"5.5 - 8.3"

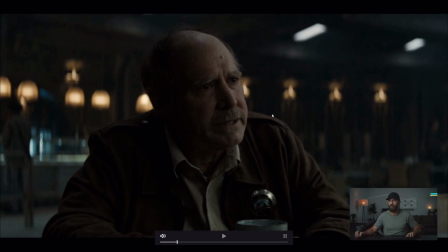(8:20)
Okay, so now, as we've gone in closer, let's see what happens to the exposure. Okay, we've still got that there.
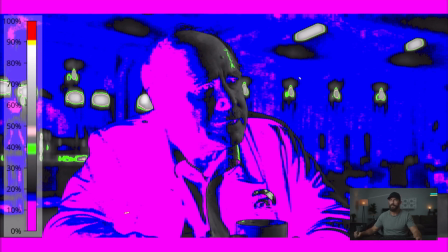(8:29)
Everything else is the exact same. The same pattern in the background. We're in the same spot. The framing, you can almost tell the framing from the false color as well. Like, why would we frame it in this way? What is beneficial about this frame, seeing the patterns in the background? But here it's, let's take this false color off.
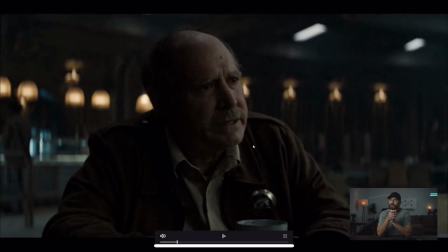(8:49)
You're going through these things and you're thinking, okay, now, what would this look like if the background was 2 stops brighter? Like, how does this affect, because this light, it feels like it fits in the space very well, right?
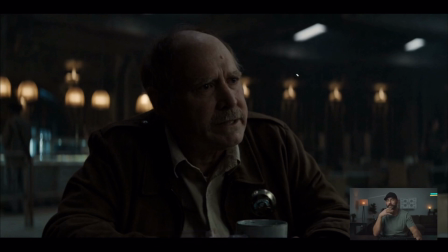(9:05)
And that's something that we're always fighting even as skilled cinematographers.
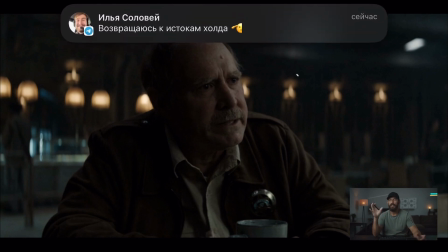(9:11)
It's like you don't want something to feel lit. And if you don't want something to feel lit, the key light and all of the movie magic that you do in the foreground,
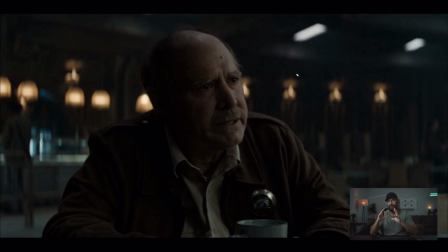(9:20)
it has to blend in, it has to sit in a zone that is not too dissimilar from the background. But obviously there's a lot more gear, there's a lot more lighting happening here locally in these singles and over-the-shoulder shots than there are in the wider shots. So you have to make this sit in there.
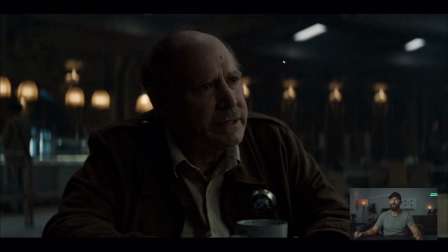(9:39)
So ask yourself, if this exact same ratio, so let's talk key and fill and backlight at this stage, right? This is a beautiful, again, let's say half under, -3, -4 in the shadows, and then -2 on the backlight.
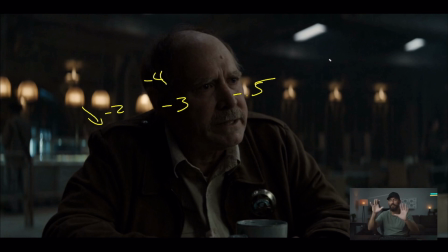(9:55)
Okay, that's just imagine that we've photoshopped him out of that background. And now let's imagine we take this exact same lighting setup and we put it in a world where instead of the background being 3 to -4 under with little pops of highlights, let's say we place it in a at key environment,
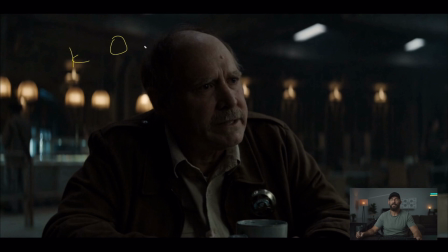(10:15)
right? Just at key, at 0. This starts to look very fake, right? The ratios just don't compute and they don't mix. And this is something that you can tell very, very quickly from that light meter test, right? From that light meter footage.
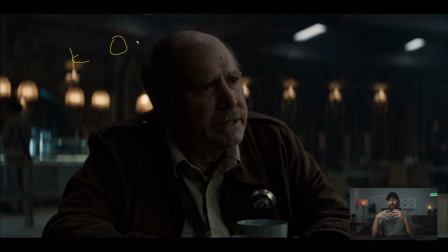(10:31)
So again, it seems like it's repetition, and that's exactly what it is. It's repetitive. And it worked for me because I had these doubts that it cannot be as simple as it appears.
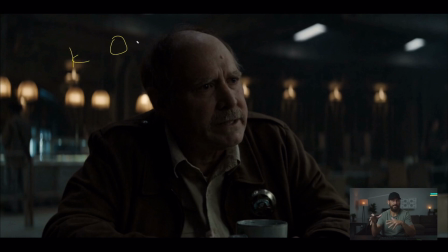(10:47)
It cannot be that there's only really about 10 exposures that I enjoy. If that's the case, that makes the job significantly easier. And then you think to yourself, well, if it's this easy to just get this exposure, well then cinematography as a job must be pretty mundane.
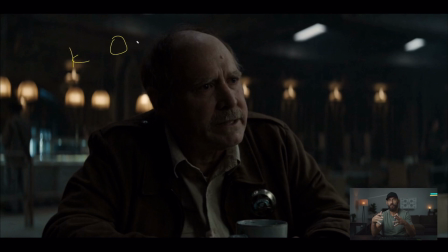(11:02)
It must be pretty repetitive. It must be not that challenging. What you quickly realize once you get on set is this is just the start, right? This is just because you know these things doesn't mean you can actually pull it off on the day. You have to arrange all of the talent.
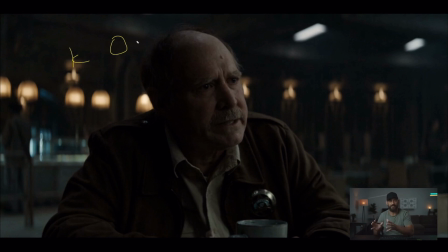(11:17)
You have to arrange all of the crew, all of the equipment to be able to facilitate this knowledge, which is why you cannot be thinking about this on set, right? You can't be computing this stuff on set and be deciding. You have to already have this thing so ingrained that you're focused on all of the other moving elements.
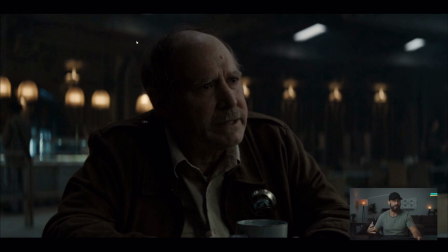(11:32)
So that is why it appears as though we're doing the same thing over and over and over again. Because in fact, you are doing the same thing over and over and over again.
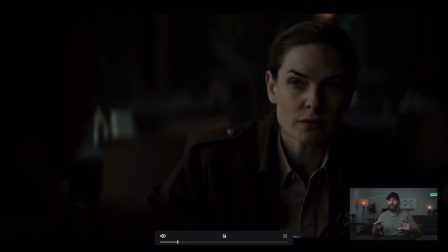(11:41)
So I would be very intentional at this stage, after we find pattern recognition, start to find and watch complete scenes, right?
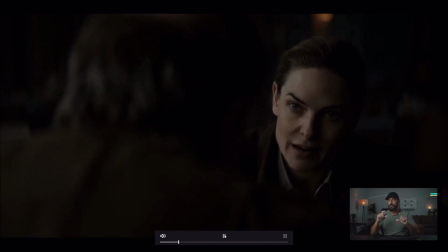(11:47)
Start to finish, find scenes that work with coverage that works, get it into the Bodvo system of, okay, these are the ways that I tackle this type of blocking.
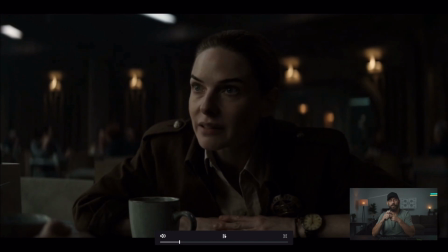(11:56)
These are the ways that I tackle this type of sequence. And once you do that, you're going to find your skills increase at an incredibly rapid pace.